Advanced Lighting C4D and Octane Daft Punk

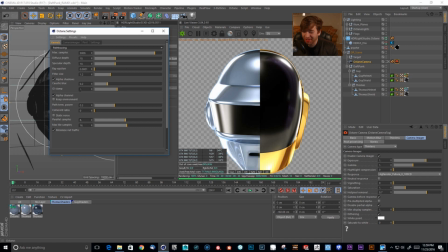4:10 500,000 would be crazy. 10 and 10 are my depths. GI clamp 1. I do have an alpha channel, not keeping the environment on, and everything's pretty normal. Okay. Just want to show you guys my basic rundown settings. Okay. So environment's completely black.
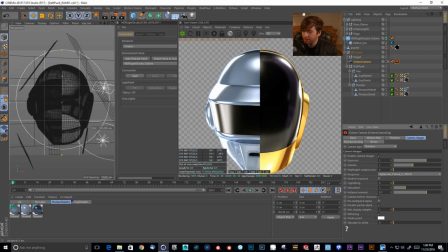4:26 Okay. So now that we have that out of the way, I guess this would be a good time to go ahead and open up HDR Light Studio.
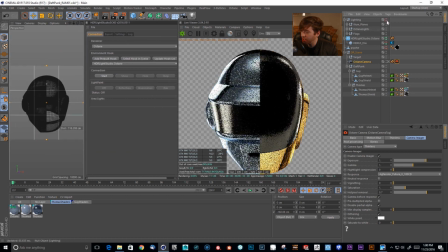4:34 And we can go ahead and just turn off this group here.
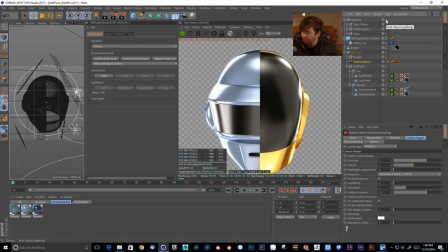4:38 You can see if I turn that on and off, there's just a little bit that I had to come in and kind of clean up, I guess you could say, or just kind of rope off some of these lights. So let's go ahead and start this connection for HDR Light Studio.
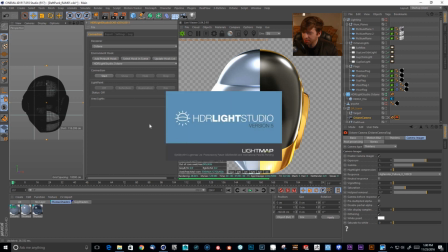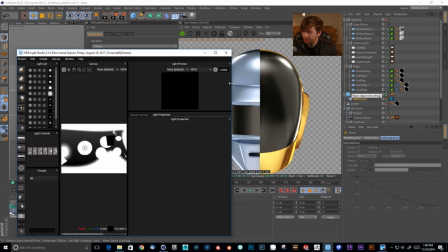5:00 And this really is going to be kind of difficult to keep on the same screen, but I'll do the best that I can.
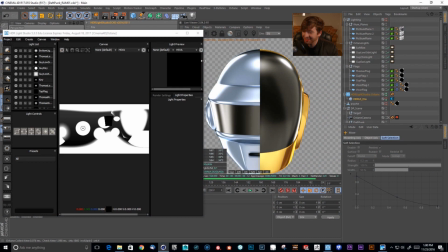5:08 There we go. We just lost that. Okay. So let's kind of rope this in here to the side.
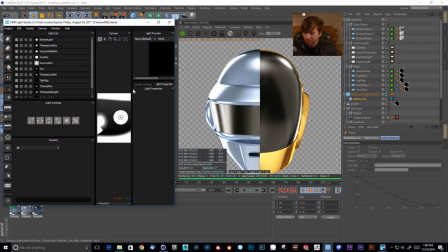5:14 And we don't really need this middle panel so much, so we can look at our light properties.
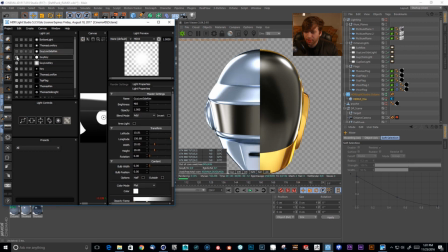5:19 And I'm not going to go through every single one of these lights, because that would take forever.
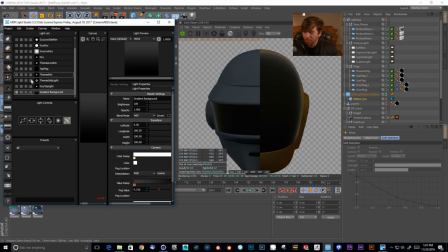5:25 This video would go on super long. But I'm going to walk you through like why I did some of the things that I did. Okay, so starting out with a gradient background, I actually added this later just to give me some more overall top illumination, or just kind of frontal illumination as you see here. It was something that I just added later.
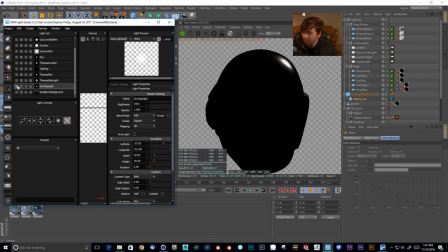5:44 I started out with just a simple light for Guy. If you look at the actual album reference, and you know, you're familiar with the album cover artwork, there's this huge like hot spot that hits Guy's shield, or his shield.
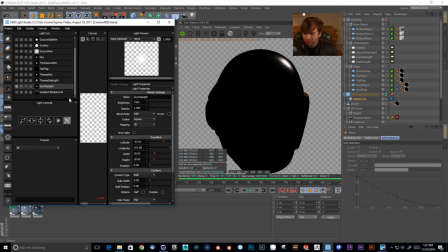5:59 And if you look at the settings here, it's just I believe I used an Uber light, which is down here. And then once you add that Uber light, you can see my brightness is cranked up just because it's shooting out a lot of high dynamic range values into the scene.
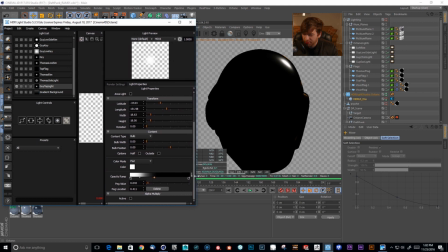6:19 So coming over here, sorry, I'm trying to create some room so we can look at this opacity ramp.
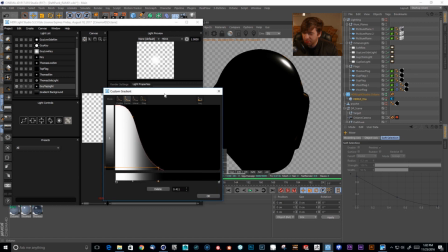6:25 This is kind of the magic of using HDR Light Studio, because you can have like a really intense center here.
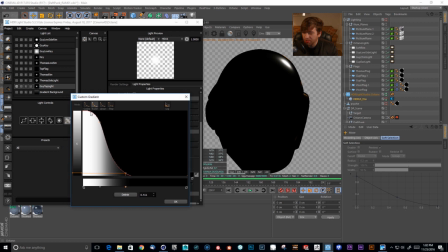6:31 And if you're familiar with HDR Light, high dynamic range imagery, you know, you're just familiar with how these values work. You can have a really, really intense kind of core and then rope that off and kind of fade it as the light fades away from the center here,
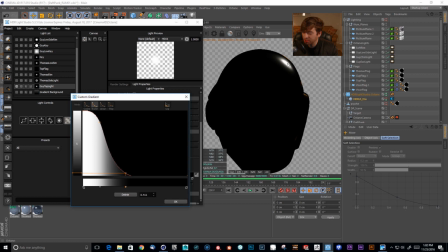6:48 and that creates this really hot kind of ping. And this is what gives you kind of realistic reflections and everything. You know, we can make this more dramatic and probably get a little better result, or see that a little more clear, but you kind of want this to kind of fall off kind of like that, so you can get the ping.
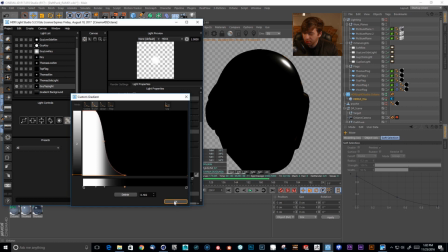7:07 Okay, so that's really very important
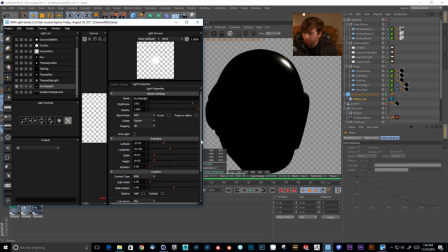7:11 to getting great looking, accurate looking reflections in your models. Okay, so everything else is pretty normal here.
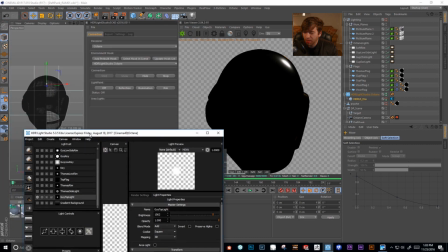7:21 Let's go ahead and, I should mention the whole light paint feature.
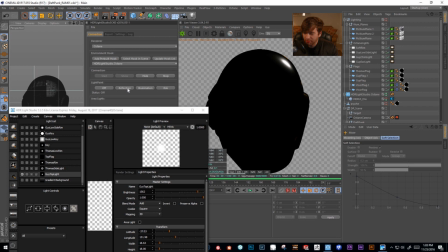7:26 So let's mess around with this for a little bit. If I say I want to use this in reflection mode, I can actually come over here with this light selected and click on the model, and I can say where that reflection needs to go. So that is extremely helpful for blocking out lighting.
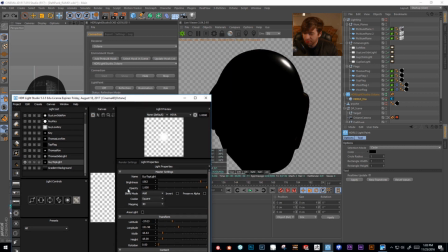7:43 And of course, I can go ahead and step backwards, and we're back to where we were.
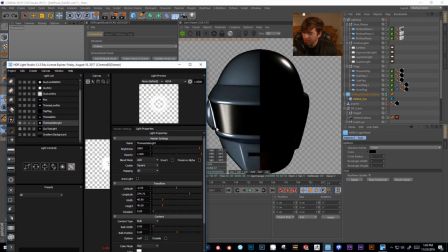7:51 So let's keep going up the list. I have a side light here. So I'm just blocking out the major reflections. You know, nothing crazy, just blocking out what I know those lighting positions need to be using the light paint feature.
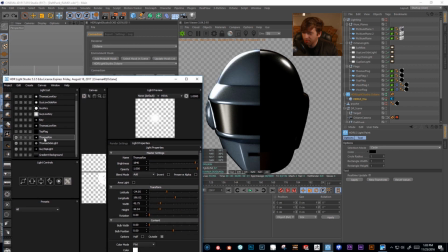8:06 It's so easy just to place lights. And then we have like a rim kind of coming from the top on Thomas's side.